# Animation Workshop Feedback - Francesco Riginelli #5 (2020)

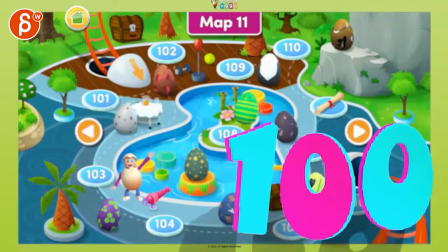(0:03)
all righty this is a fairly long clip here let me just start and bring down the sound a bit
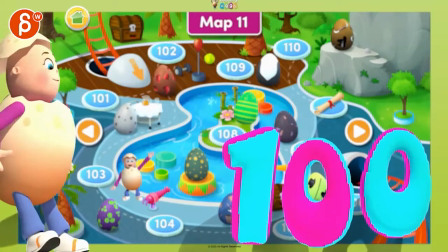(0:11)
so you are having the ground plane right down there all right all right and
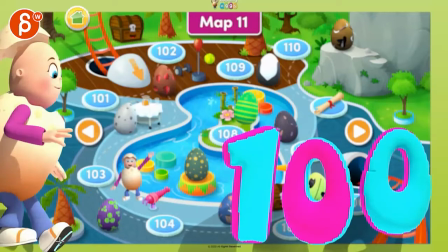(0:19)
this is cool generally I would do any type of plants where the the foot is from a front view it wouldn't be like this but it would be slightly off just for detail there I know I'm going detail first but
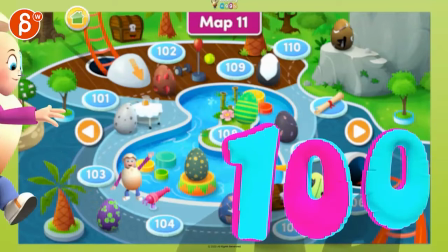(0:34)
generally I will look out for you have your spacing where this goes I need to probably give this a different color you know
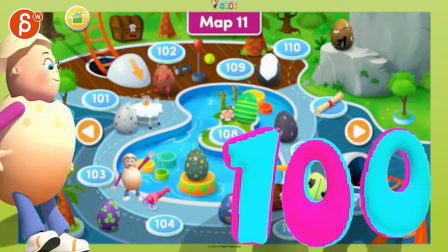(0:42)
where the spacing goes to the right and then BAM you can see I just kind of locks through there
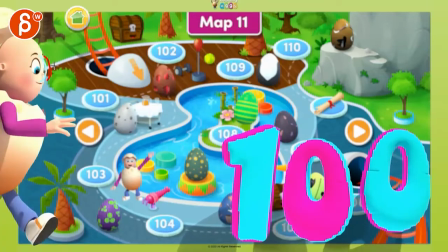(0:48)
so make sure that it eases in a bit more it has a bit more of a smoother transition
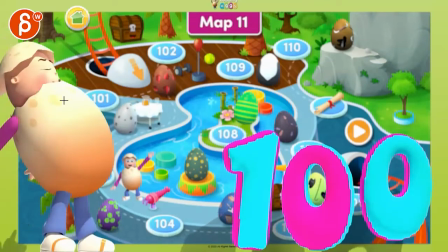(0:55)
To go right to left And if that's a land And if you want to go and compress it more but it should probably okay the main thing to is that just that pop
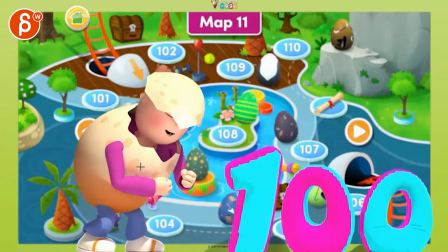(1:08)
in the body there
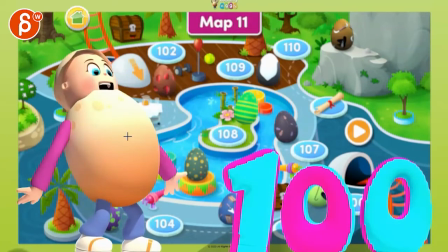(1:10)
Then we have those things where those arms of it to twins I think it's a general comment for a lot of the work there where that's cool stuff like that But I think you can push that a bit sooner
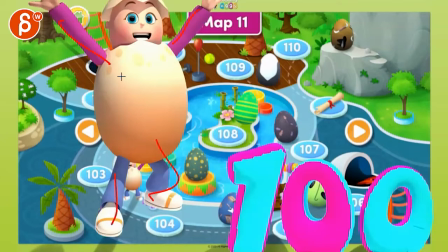(1:23)
Same with this. This is great. I would just try to avoid any type of twinning there. Watch out, the spacing on this leg also feels like it's going up, up, and it reaches the top point,
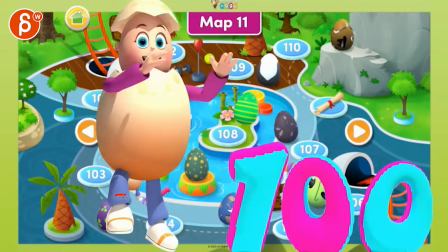(1:37)
and then immediately goes downwards with a bit of hang time, and then coming back down.
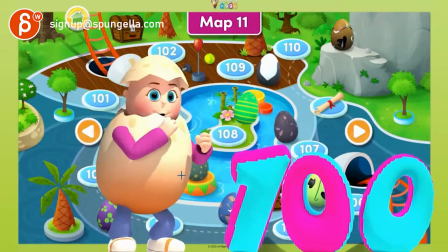(1:45)
I like that on the land, this arm continues to go down for more compression.
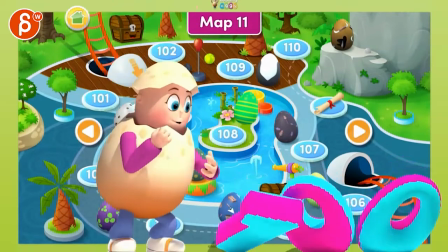(1:57)
that's broken because it's fast it's
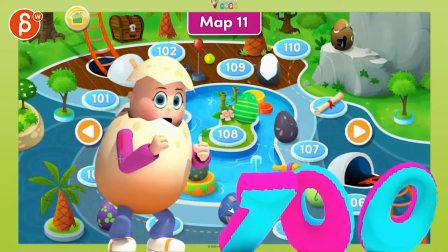(2:02)
kind of we're landing again in the twin pose i know visually we see more of this arm than this but something
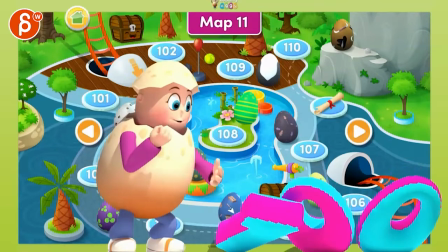(2:07)
where i just it just you want to bring in more offsets a bit more asymmetry watch out this feels a bit slow and ik ik as in very straight in its path and you can see this here so watch your arcs 100
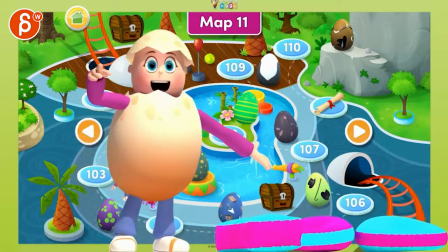(2:23)
lessons 100 100 i think 100
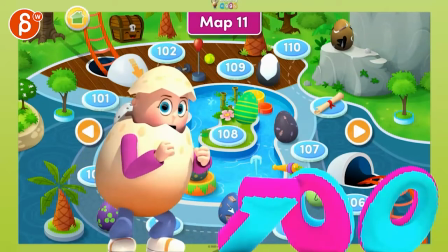(2:29)
i would have a bit of a head accent because it's big in the voice 100 it's 100
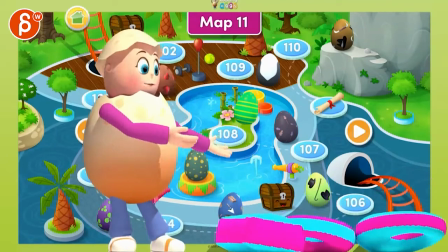(2:35)
you want to feel that a little bit of rhythm there 100 lessons you
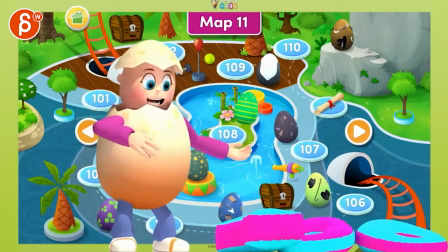(2:41)
100 lesson
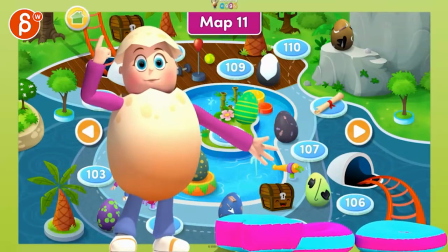(2:45)
I don't know if you want to have I guess it's because it's 100 you're pointing over 100 lesson it's just a bit poster posey where
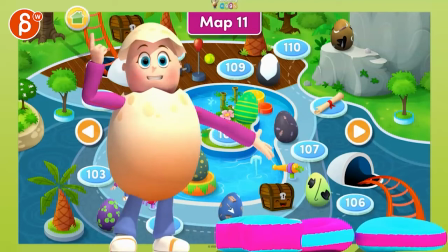(2:59)
you hit that extreme with all of these again a little offset there this is
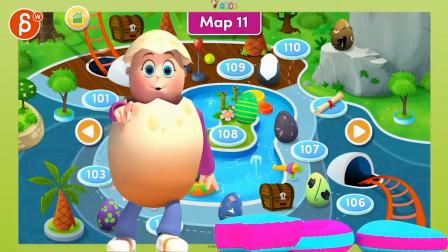(3:07)
a bit tricky because now we're losing the complete silhouette so i would try to maybe keep it it's tricky to have it there it's i know it won't be a full point but you're gonna have to point either a bit more over there or just not do a point where we're reading this more if you do a silhouette because it's already very busy in terms of
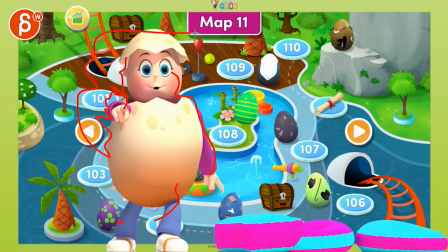(3:26)
you have this right as your character but then you have all those colors and all that detail in the back it's already tricky just to really get a clean silhouette so that imagine the whole thing's gone the background you still have that as a silhouette for an arm but here we understand a
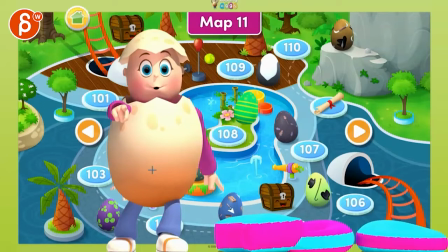(3:43)
bit more so that gets a bit funky there you are amazing